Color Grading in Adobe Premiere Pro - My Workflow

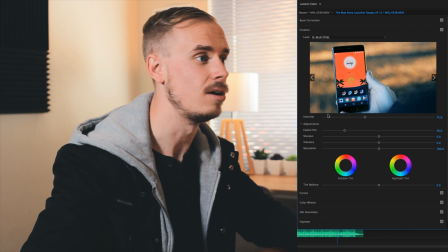(7:36)
I bring my faded film slider up to about 20 and I've got my SL blue still look dialed in but now I come back to my basic
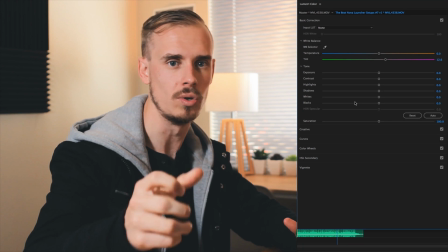(7:44)
correction tab and this is where I really hone that look and make sure it looks as as good as possible okay the first thing I'm going
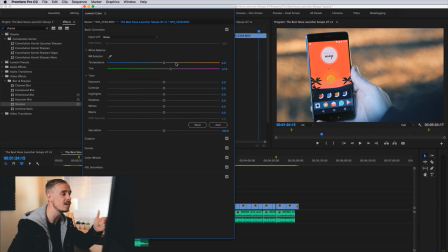(7:53)
to come back to the faded film look in a moment but the first thing I want to do is address the issue of my hand looking like I've been living in the snow for six months and I've come down with frostbite so I'm going to try and get some blood back into my hand and for me when I'm looking at my footage the priority is getting the skin tones accurate and for the most part that is how you should work as well if I don't have something that's a body part or skin related in my image then you can sort of go wild with it because there's nothing to sort of make that normalize that to the audience but if you've got skin in there and it's looking off you need to address that so
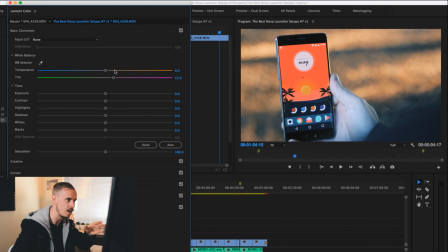(8:27)
for me to fix this issue I'm going to come to my temperature slider under my white balance drop down portion of the basic correction and I'm just going to start bringing in some of that orange temperature that we need to to make my hand look like it's got blood still flowing so I'm going to start at about 23 because I know it's going to need a little bit of work here.
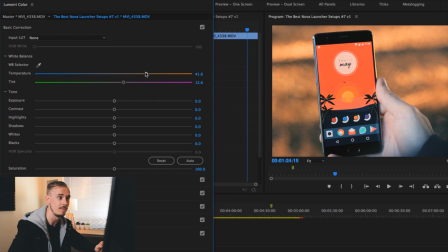(8:47)
Not bad, but not all the way there. I'm going to really crank this up to about 40. And that's looking a lot more lifelike. You could even crank this right up the way to 50. I probably wouldn't go much more than 50. But my hand, the skin tones are looking a lot more natural.
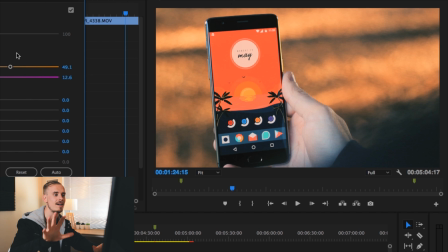(9:02)
Okay. I am a pale guy as it is, but yeah, this is looking more natural. Now you can see that the background has obviously now is very orange and sort of saturated in that way.
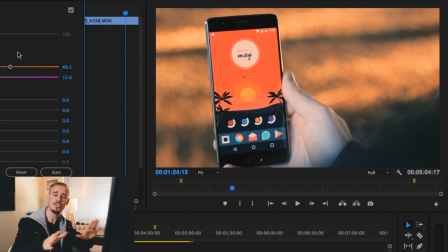(9:14)
It's very vibrant. I actually like that look and when I shot it I did shoot it in the afternoon sun and my intention was it was for it to look like it
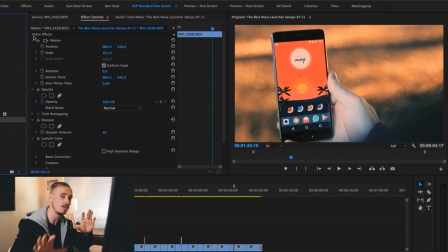(9:22)
was shot during golden hour but if you wanted to go in and really hone your look then you could actually use what we call selective or secondary color correction or color grading and the way that you do that is you're going to grab your mask tool and you will draw around the selection that you don't want to be impacted.
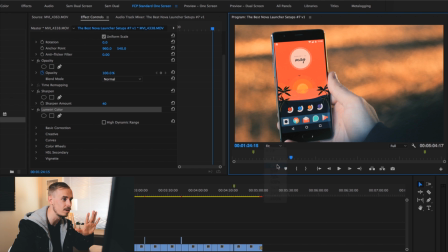(9:41)
So I'll just show you a really quick example here. I'm not going to, I never use it myself because I don't need it.
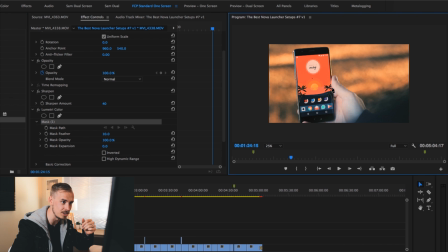(9:45)
But if you're doing short film work, you may need this a little bit more. And what I'm going to do is actually just draw a really quick horrendous mask around my hand. It's going to look bad. Just trust me on this one. I'm just going to show you how it works.
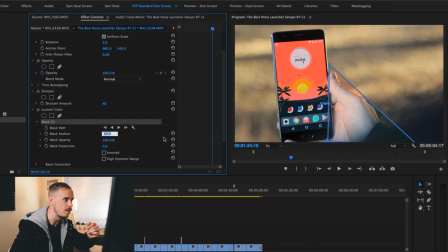(9:59)
And then what I'm going to do is I'm going to drag my mask feather up to about 60, type that in. and what that does is it basically I've now selected the luminary color effect to only impact that mask portion that I've just selected okay and what I
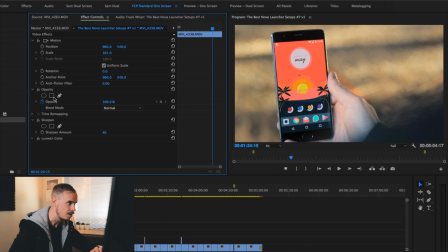(10:18)
would do is I would actually duplicate this luminary color effect copy and paste that and then I will invert the mask on the second duplicated luminary color effect and what you'll see is now the image looks as it did before but what I can do now is come under my basic correction and bring that
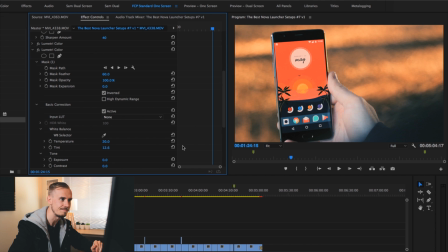(10:37)
color temperature back down to about 20 where it wasn't so intense and once that sort of dials in you can see even though that
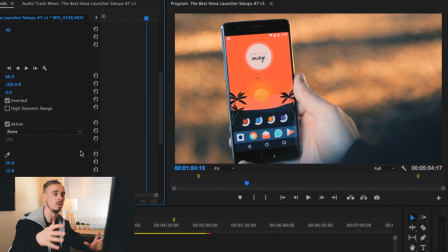(10:45)
was a horrendous mask that I drew we've now got a more natural looking hand and a more natural looking background like
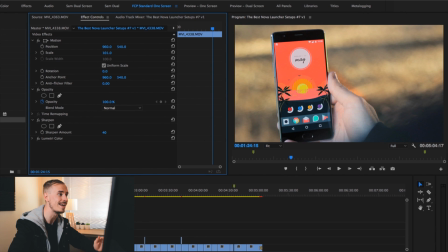(10:52)
I said I don't use this so it's not part of my workflow I just wanted to show you that that is an option if that's something that you really need to fix so for me, I don't need that mask. I'm going to delete that and we're going to move on. So my image is looking pretty close to the final product, but I want to dial in, like I said before, I want to finish off that faded film look that I really like.
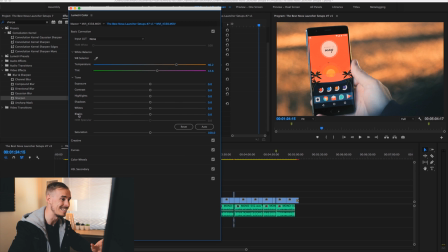(11:14)
And so the way that I do this is by playing with my shadows and my blacks levels. And so I generally set these at about 20 each. And I find that using the three different sliders, so the shadows, the blacks and the faded film look under the creative tab, they help to dial in that faded film look a little more naturally than if you'd had to just use one slider.
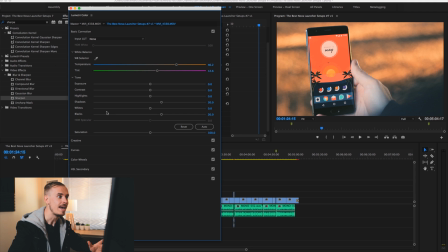(11:33)
And so I generally set each at about 20 and that gives it the look that I'm going for.